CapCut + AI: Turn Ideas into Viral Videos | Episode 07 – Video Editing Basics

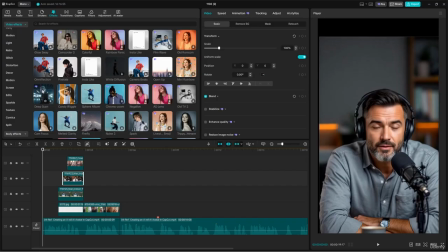Even though some are paid,
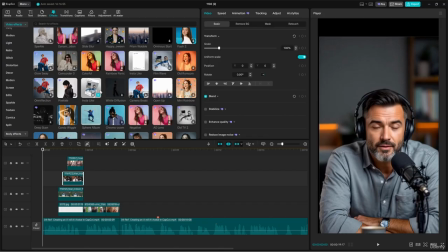effects can save you hours or even days of work and can make your video more dynamic and engaging.
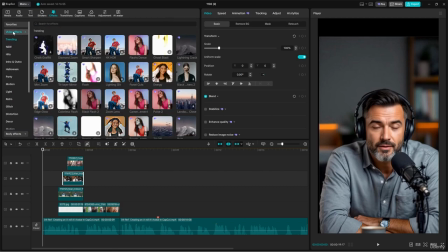I've already selected a few favorites so we can work faster.
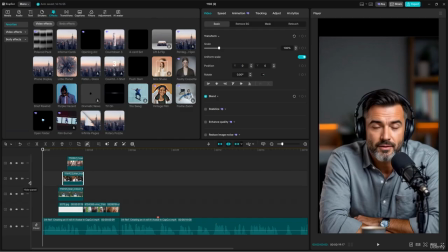Let's shorten track height to better view the timeline. This effect works well with the phrase when it says, with so many video editing apps out there.
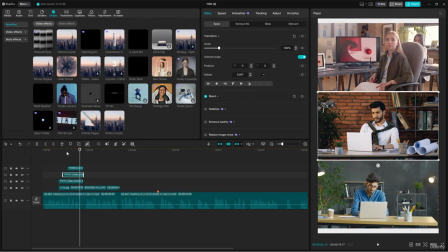With so many video editing apps out there.
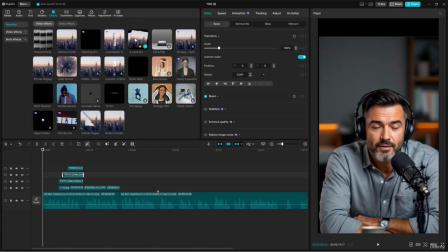Because it visually cycles between different frames like browsing through apps.
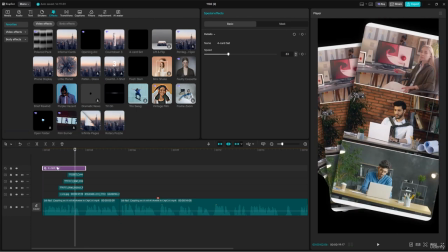Drag it onto the clip. The animation is a bit slow by default, so in the effect setting, increase the speed to 100.
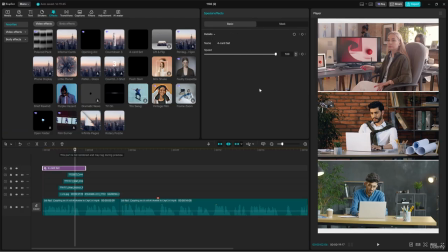Each effect has its own parameters. Play with them to find what works best.
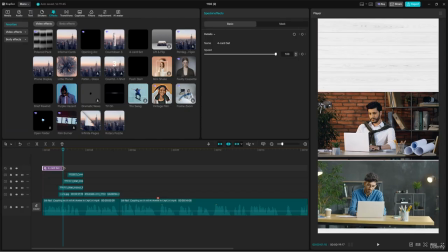Cut the effect at the appropriate point to keep everything clean.
With so many video editing apps
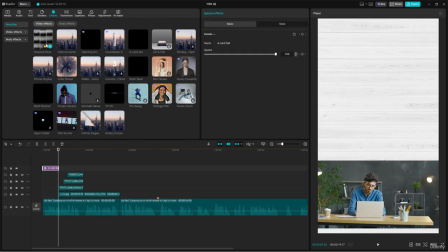out there.
Polaroid pack. Add this effect next.
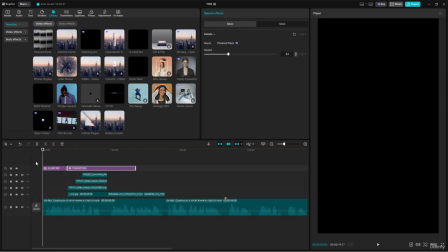Trim the beginning and end to match the visual timing.
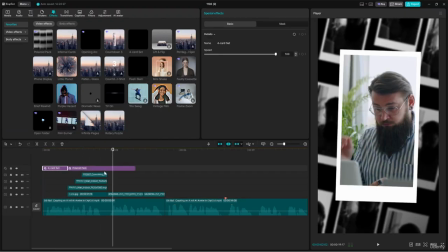You can also adjust the speed to match the beat or narration.
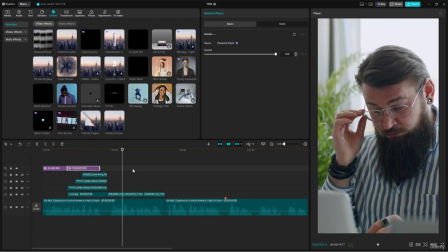Apps out there. Choosing the editing apps out there. Choosing the right.
Next, we will add the little planet effect.
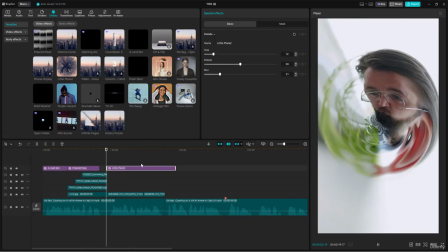This creates a slightly chaotic, distorted look perfect for converting the confusion of having too many app options. You can adjust size, rotation, and blur.
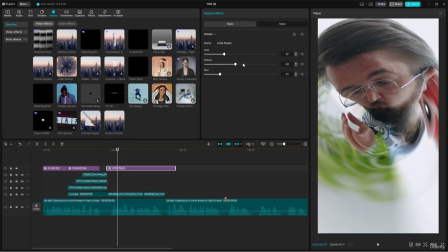You can even animate rotation if you want. This effect applies to the entire frame, including the character, which looks visually interesting.
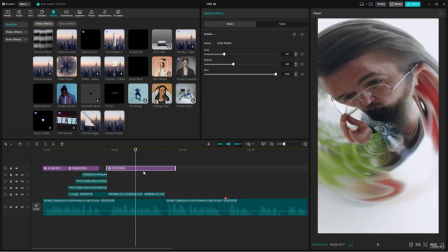The right one can be really hard, but
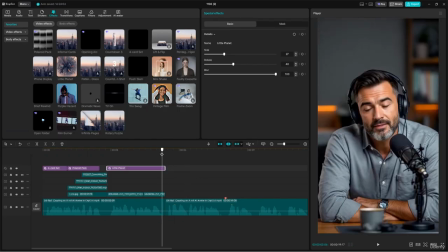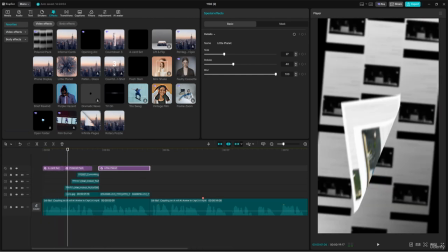with so many video When the narration says, "But there is one that has everything you need," we'll introduce another effect
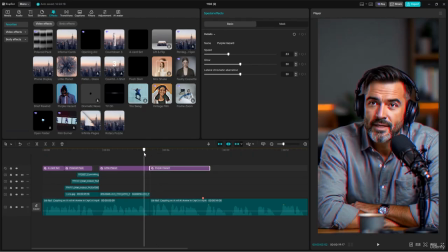to draw attention back to the main character. but there's one that has everything you need.
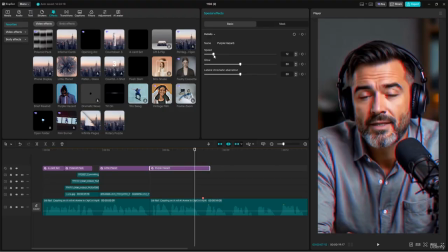Adjust its speed and glow to taste.
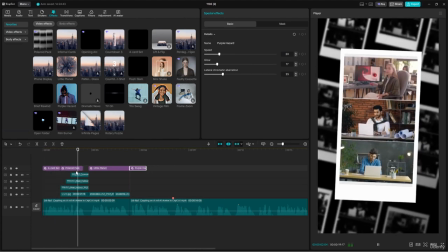With so many video editing apps out there, choosing the right one can be really hard,
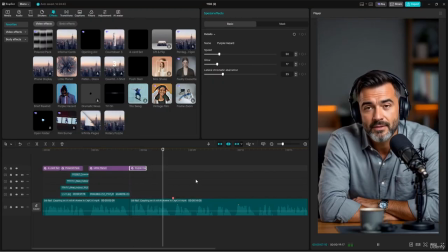but there's one that has everything you need. At this point, we'll pause and continue in the next.